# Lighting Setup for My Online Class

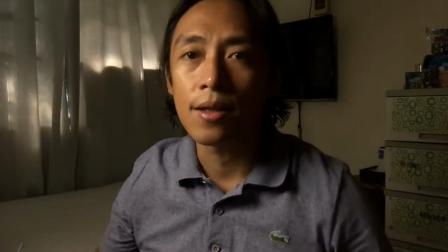3:56 ayan, so meron na tayong key light yung key light na to ano lang naman sya,
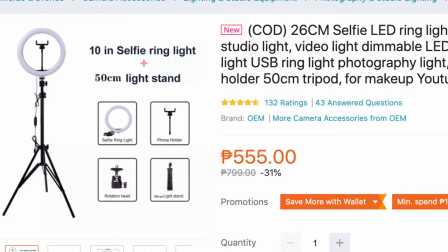4:02 ring light na medyo minodify ko nilagyan ko sya ng foil
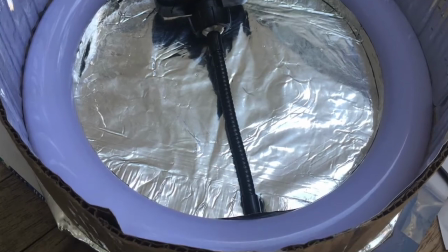4:08 para mas maganda yung reflection so ring light lang sya na nilagyan ko ng konting diffuser ano lang to,
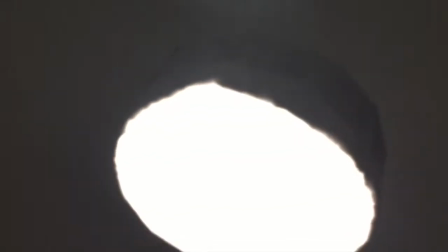4:15 lumang puting t-shirt tapos tinate up ko lang
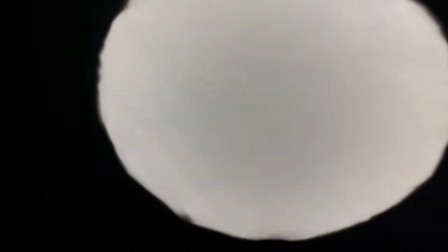4:19 para hindi ganun ka harsh yung kulay And then, nandito yung computer ko.
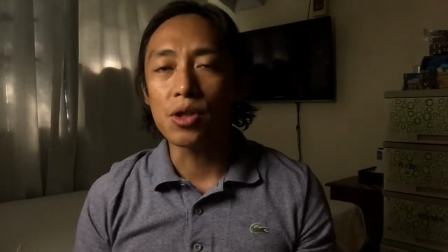4:26 So, kung mapapansin ninyo, sa shot na to, ang positioning ng keylight ko ay nandito sa side na to.
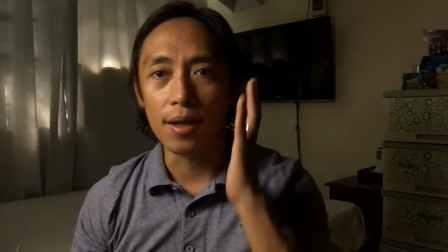4:34 So, it illuminates this part, medyo dark dito sa part na to, for a more dramatic look.
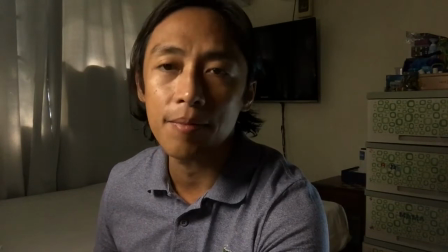4:41 Itong main light natin, may iba-iba siyang temperature.
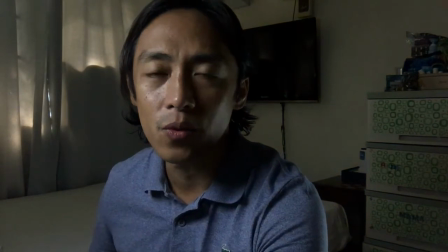4:46 So, pwedeng masyadong orange naman to, masyadong bluish to. So, I prefer this. Tapos, dimable din siya. So, pwede mong bawasan. Pwede mong i-max out yung light. Ang isa pa nating problema is medyo pangit yung ating audio. Makakabili kayo ng murang love mic. Katulad ito. Ito, less than 200 pesos lang.
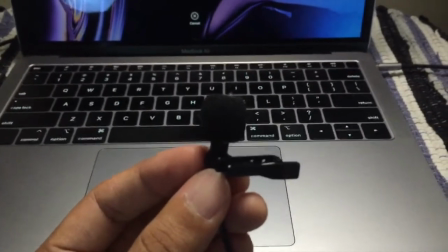5:14 So, kung bibili kayo ng ganitong love mic, suggestion ko ay bumili kayo ng splitter.
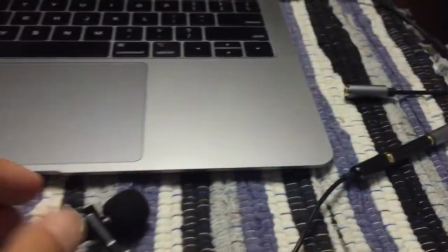5:20 Para pwede kayong mag-plug in ng lav mic ninyo.
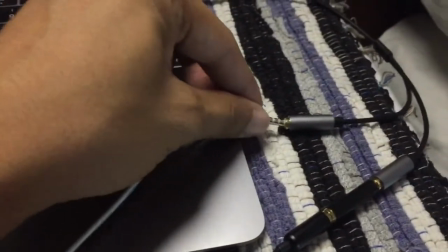5:25 And then, you can also plug in your earphone jack.
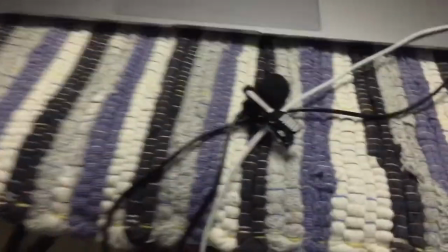5:31 Okay. So, ayan. So, mic and earphones. So, malaking bagay ang magagawa nito. So, saksak natin. Okay, so now, the audio is supposed to be a lot better now.
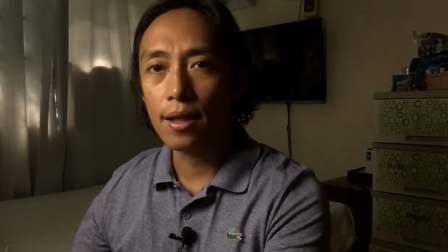5:50 So, yung laptop ko nandito sa side na to, and then yung camera ko ay nandito sa side na to. Okay, so hindi siya directly nasa tapat ko. Ba't kailangan nasa side yung ilaw?
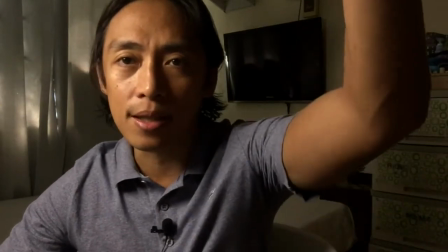6:06 Wala lang, medyo mas maganda lang siyang tingnan. Medyo weird kasi kapag nasa harapan yung lighting.
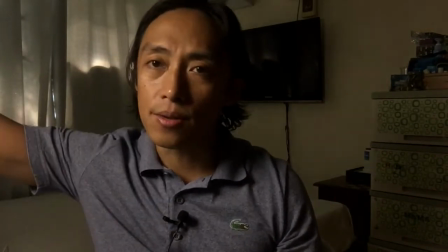6:13 And then, yung ilaw ko medyo nasa slightly above my head.
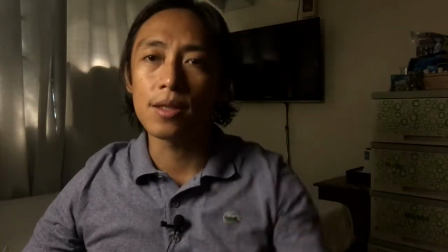6:19 So, it's casting the light downwards at a 45 degree angle.
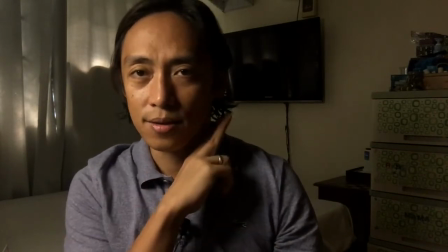6:25 And it creates some shadow here. Ang tawag nila dyan ay drop shot daw.
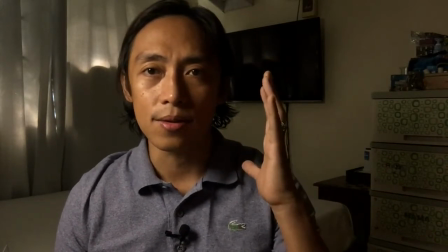6:33 Pero, ang problema ko, masyado namang dark to. So, kailangan natin ng fill light. So, para sa fill light naman, bumili ako ng ganito. So, ito ay rechargeable 150 lang.
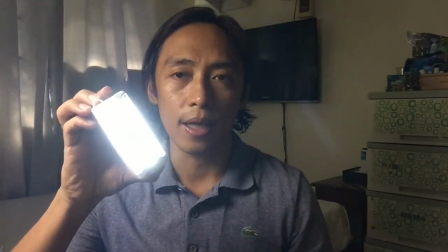6:49 Omni ang brand niya. So, if you do this, and then if you want it to be brighter, mas malinaw yan. So, ito lang ang ginagamit ko na fill light. Bumili ako ng dalawa. Yung isa, ginawa kong ganito. Kung nagtataka kayo kung ano ito, ano lang ito, yung paper plate, parang may foil na paper plate. So, ito lang ito. Kinorti ko lang na ganito. Tapos, kinabit ko sa tripod. So, ganito ang isura ng aking fill light.
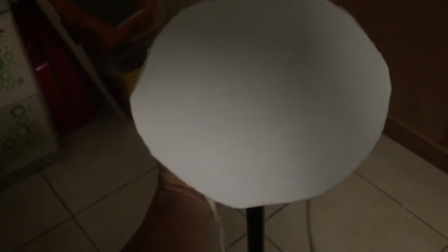7:21 Buksan natin siya.
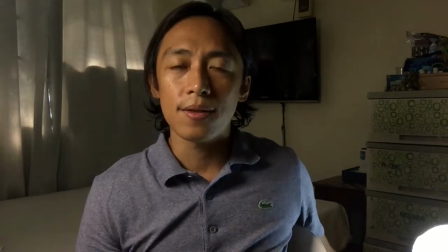7:25 Alright, so, yan ang ating fill light para merong konting ilaw dito. Ilayo natin siya para hindi masyadong kita sa camera.
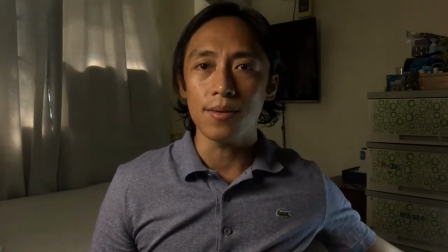7:34 Meron din konting ilaw dito. So, hindi tayo masyadong dark sa side na to.
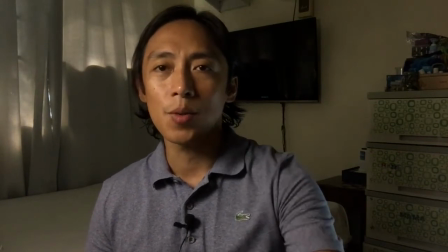7:42 Next, ayusin natin yung angle ng camera natin. Kung mawapansin ninyo, hindi masyadong magandang tingnan yung nasa side na to.
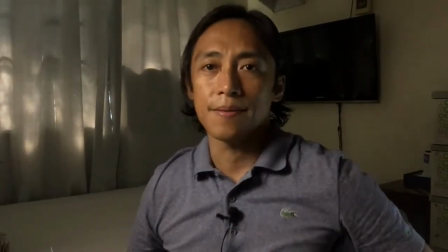7:51 So, adjust nyo lang yung camera nyo. Ayan. Ito, medyo okay-okay na eh.
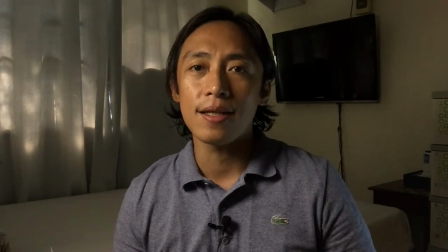7:57 And then, next, kailangan natin ng konting color sa background.